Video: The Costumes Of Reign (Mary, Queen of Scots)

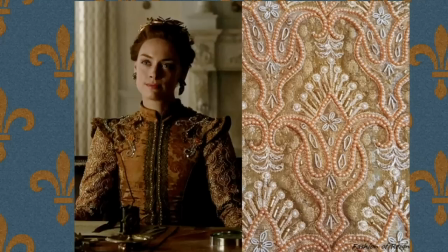(36:36)
Here's a jacket that we see in the season four episodes one and two, worn by Elizabeth I. And it's a custom embellished silk brocade coat made by Susan Dixon Company, a Toronto-based costume business. The fabric and appliques were sourced by Fabrilux.
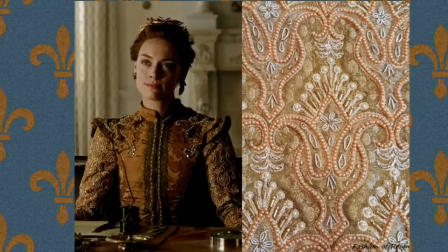(36:55)
And I have to say, this costume is pretty much perfection. The fabric and trim choices are gorgeous, and the execution of the design is flawless.
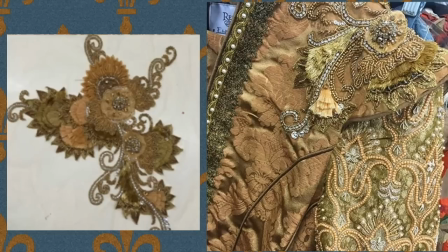(37:04)
So, like, seriously, compared to some of the stuff we've seen in earlier seasons, there's no comparison. There's a lot of attention to detail. For instance, the pattern is matched up at the princess seams, which is a really difficult thing to do.
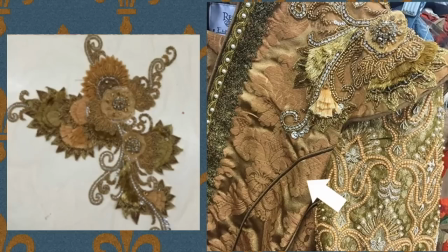(37:18)
So that's something that the cutter would have done. And they've put piping into the seams, which is a lovely design detail.
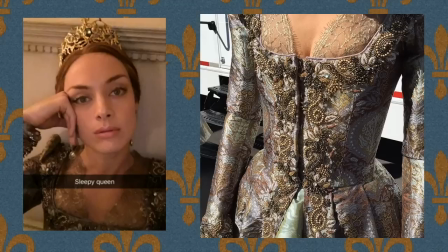(37:26)
Here's another exquisite example for Elizabeth I. And sadly, I can't find another picture of it. I tried hard. Seriously, I did. So this is the best I could come up with. But there's a good close-up of it, of the bodice and a little bit of the skirt.
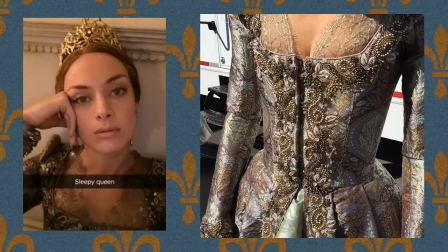(37:40)
And it's made from a mauve brocade fabric, and the appliques were both supplied by Fabrilux again. You can see again, the construction is very well executed, and the pattern again is matched nicely.
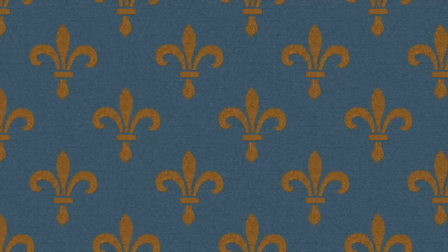(37:55)
The collar is piped, and the appliques are hand sewn, and the bodice is closed at the center front with bars and tacks. Yay, no zippers.
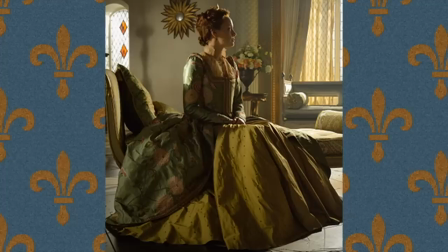(38:03)
So unlike that soft green gown that we saw earlier, sort of that seafoam green gown, this is a much better color for Elizabeth.
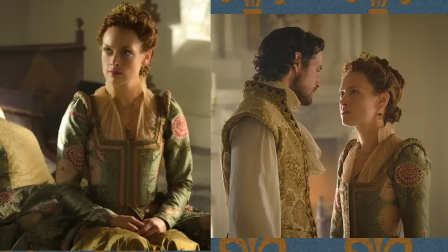(38:11)
It's this gorgeous green embroidered silk shantung gown, and it has a contrasting pea green underskirt, and it's a great color for redheads. So you shouldn't put redheads in pastels. They just don't work as well.
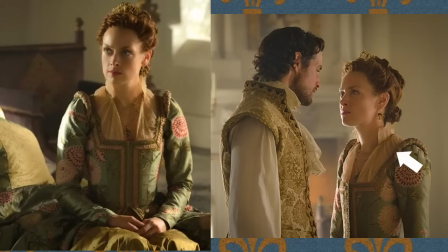(38:24)
Okay, so she's wearing a partlet at the neck, and that, if I didn't mention this earlier, it's a 16th century covering of the neck and shoulders. It's sometimes used to fill in a low neckline. And for upper class ladies, like royalty, it would be oftentimes made of lawn and attached to the undergarments before the gown was put on.
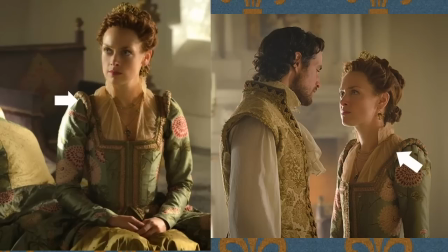(38:43)
She also has these little shoulder rolls at the shoulder seams, which was a decoration to create height. And Elizabeths are all very sweet and dainty and decorated, but oftentimes they would have been like really overstuffed and exaggerated proportions.
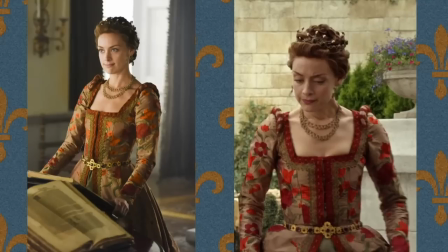(38:58)
Here's another fantastic floral embroidered silk gown. I'm not sure which color is correct. Like the one on the left is sort of more oranges and pea greens, whereas the one on the right looks more red. So possibly the one on the right is outdoors and the one on the left is interior.
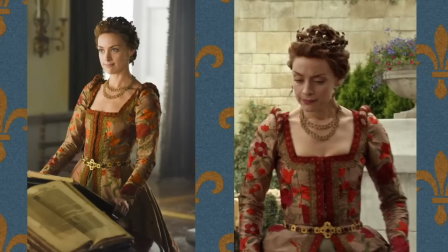(39:16)
So it's kind of hard to tell. One on the right is probably more accurate though. And a great silhouette. She's got the shoulder rolls again, nice fitted tapered waist, corseted bodice. A little bit of gathers at the side and back that give the fullness.
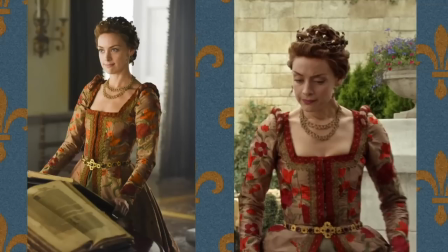(39:32)
Really nice detail with the belt, which just kind of gives that nice little detail at the front, almost like a cross.
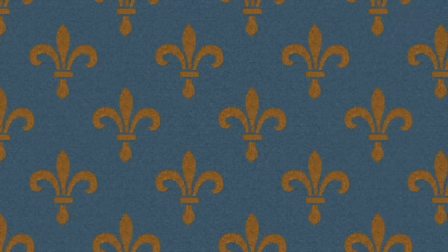(39:38)
And I think it's just a really flattering silhouette to the actor. Elizabeth wears this really amazing sort of outfit in the season three episode,
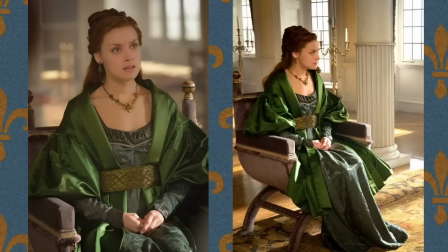(39:48)
in season 3, episode 9. And, you know, honestly, green is always a great color for redheads. The overrobe, I don't think is actually was built. It looks like it's vintage. It looks something like a 1950s coat by Spanish couturier Cristobal
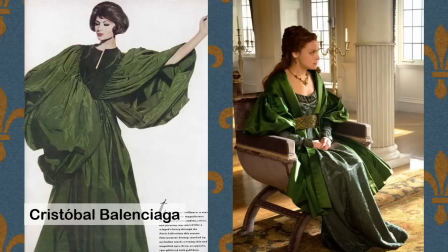(40:09)
Balenciaga, which I've actually provided you a sample. And he coined the term oversized sleeves, melon sleeves. So that's what these big puffy sleeves would have been called. But, you know, honestly, I don't mind that it's not period.
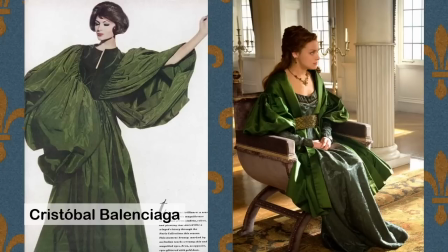(40:21)
I think it kind of works. The designer has sort of anchored it a bit with the belt and the jewelry, and it just comes together very, you know, really nicely.
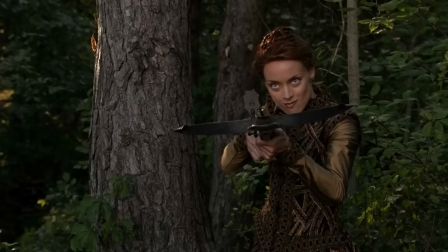(40:30)
In season 4, episode 4, Elizabeth wears this sort of manly style jerkin. It's like a lady's jerkin, which is a sleeveless vest of sorts. Again, I can't find any other photos of this. This is the only one I could come up with, but I really love it.